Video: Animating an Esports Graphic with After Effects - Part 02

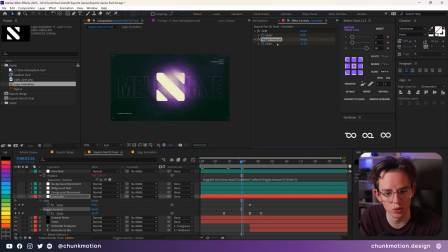(36:43)
In the controller, along with the drift, I added in a new slider called Wiggle Amount, which starts off at 1 and ends at 1, but slowly starts to pick up over the course of a couple of frames to a peak of 32 pixels, and then quickly comes back down to 1 pixel.
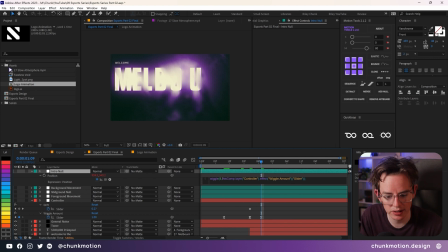(36:58)
And each of these expressions have been updated so that instead of referencing the number 1, it's looking at the slider for whatever value the amount of wiggle should be. You can check out the easing that I've done for this. It's just a very quick up and back down, nothing too crazy,
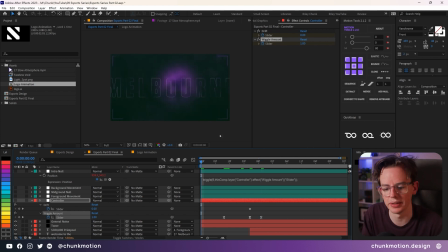(37:11)
but it means that you get this kind of build up tension before the piece starts to reveal towards the rest of the animation.
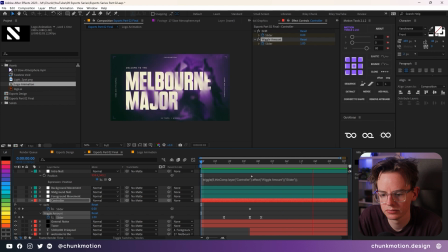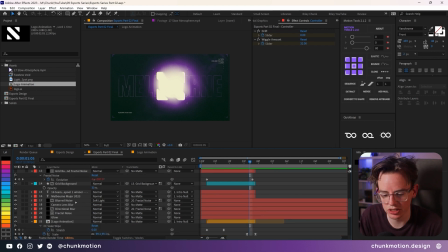(37:27)
When it comes to the transition out, some things just scale down,
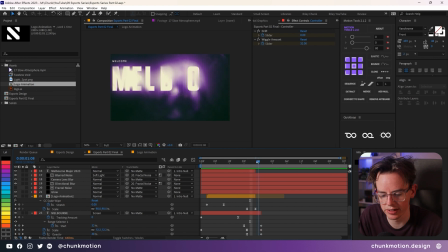(37:30)
but some other objects get to do a cool little transition away, like the original Melbourne text that we've got going on here.
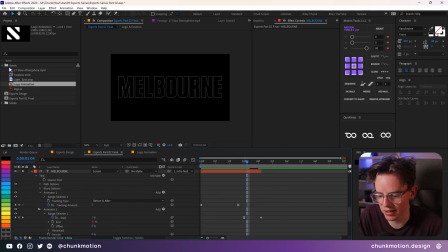(37:36)
A really cool aspect that I've got here is using another text animator, which is again, just its opacity set to 0 with the smoothness set to 0. But I also have the start and the end properties animating. The end property is just taking the value of 100 and minusing whatever the start property is.
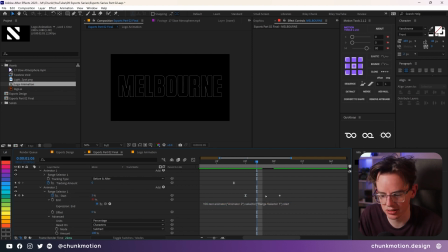(37:54)
So whenever the value changes, it's just going to be mirroring one another. When it's 8, it's going to be 92. That means that over the course of this animation, the text starts to disappear to its center instead. And I think it makes for a cool way of transitioning it out without the whole thing just fading out in the process.
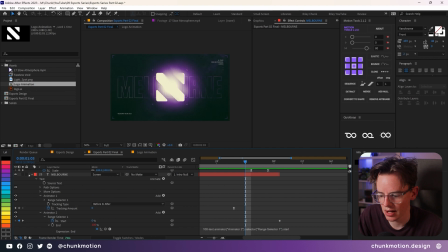(38:13)
Other than that,
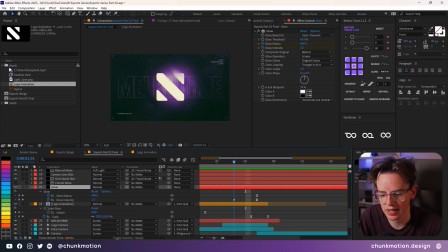(38:14)
I think the only really big thing that I had done is animated the glow effect a little bit so that it starts to pick up over the course of a couple of frames just to build that tension. It kind of goes with that wiggle amount and then just does what it had done prior.
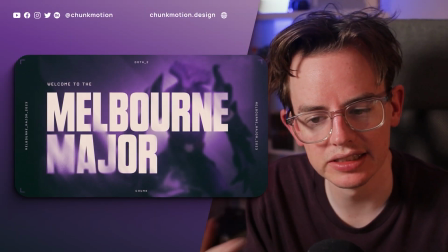(38:28)
And there you have it. There's a whole piece kind of animated in a distinctive but cohesive style for an esports kind of animation.
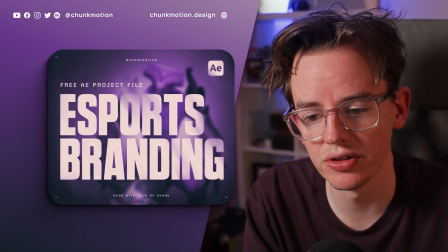(38:36)
If you're interested in poking around, playing around, or adapting it a little bit further, we have included this After Effects template on our Gumroad, which you can download for absolutely free, and you can play around and tinker it to your heart's content.
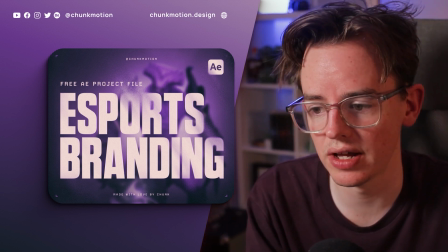(38:49)
We can't include every piece of assets that we have used in this piece,
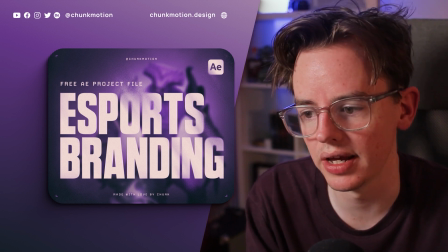(38:52)
but we have included some links if you do want to pursue them, like Premium Beats Slow Atmosphere, something that we can't include,
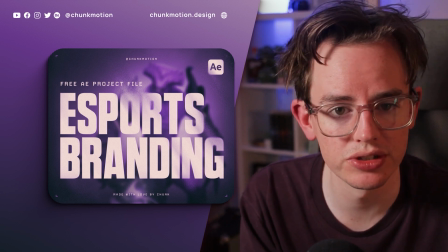(38:59)
but it's absolutely worth downloading the full pack for.
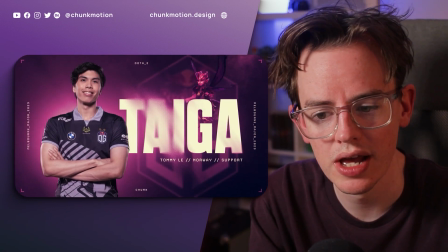(39:02)
Next up in part 3, we get to take this animation and adapt it into a powerful and robust template system where it adapts to the information that we provided.
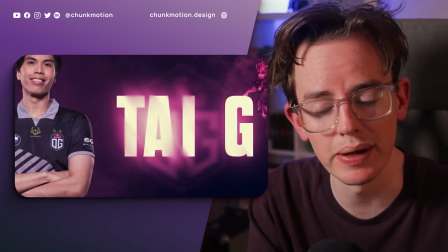(39:11)
We have text that automatically changes its size based upon how much characters or letters are involved,
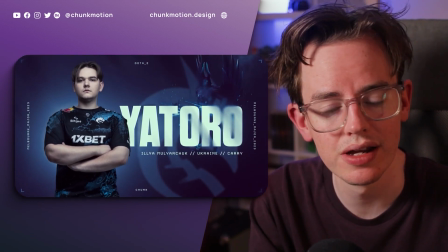(39:16)
as well as a color system which allows you to pick one color and transforms the entire CC toner effect based upon your preference.
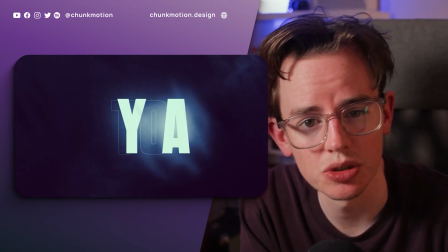(39:24)
The process involved just completely changed the way that I view templates inside of After Effects.
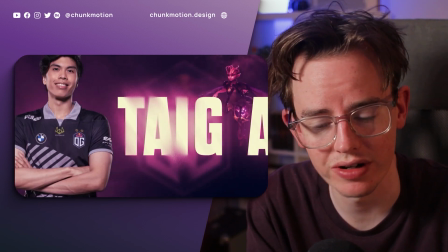(39:29)
The expressions and essential graphics are just so incredibly powerful for creating these robust systems. So do consider subbing if you're interested in seeing what I have in store for part 3. And thank you so much, and I'll see you in the next one.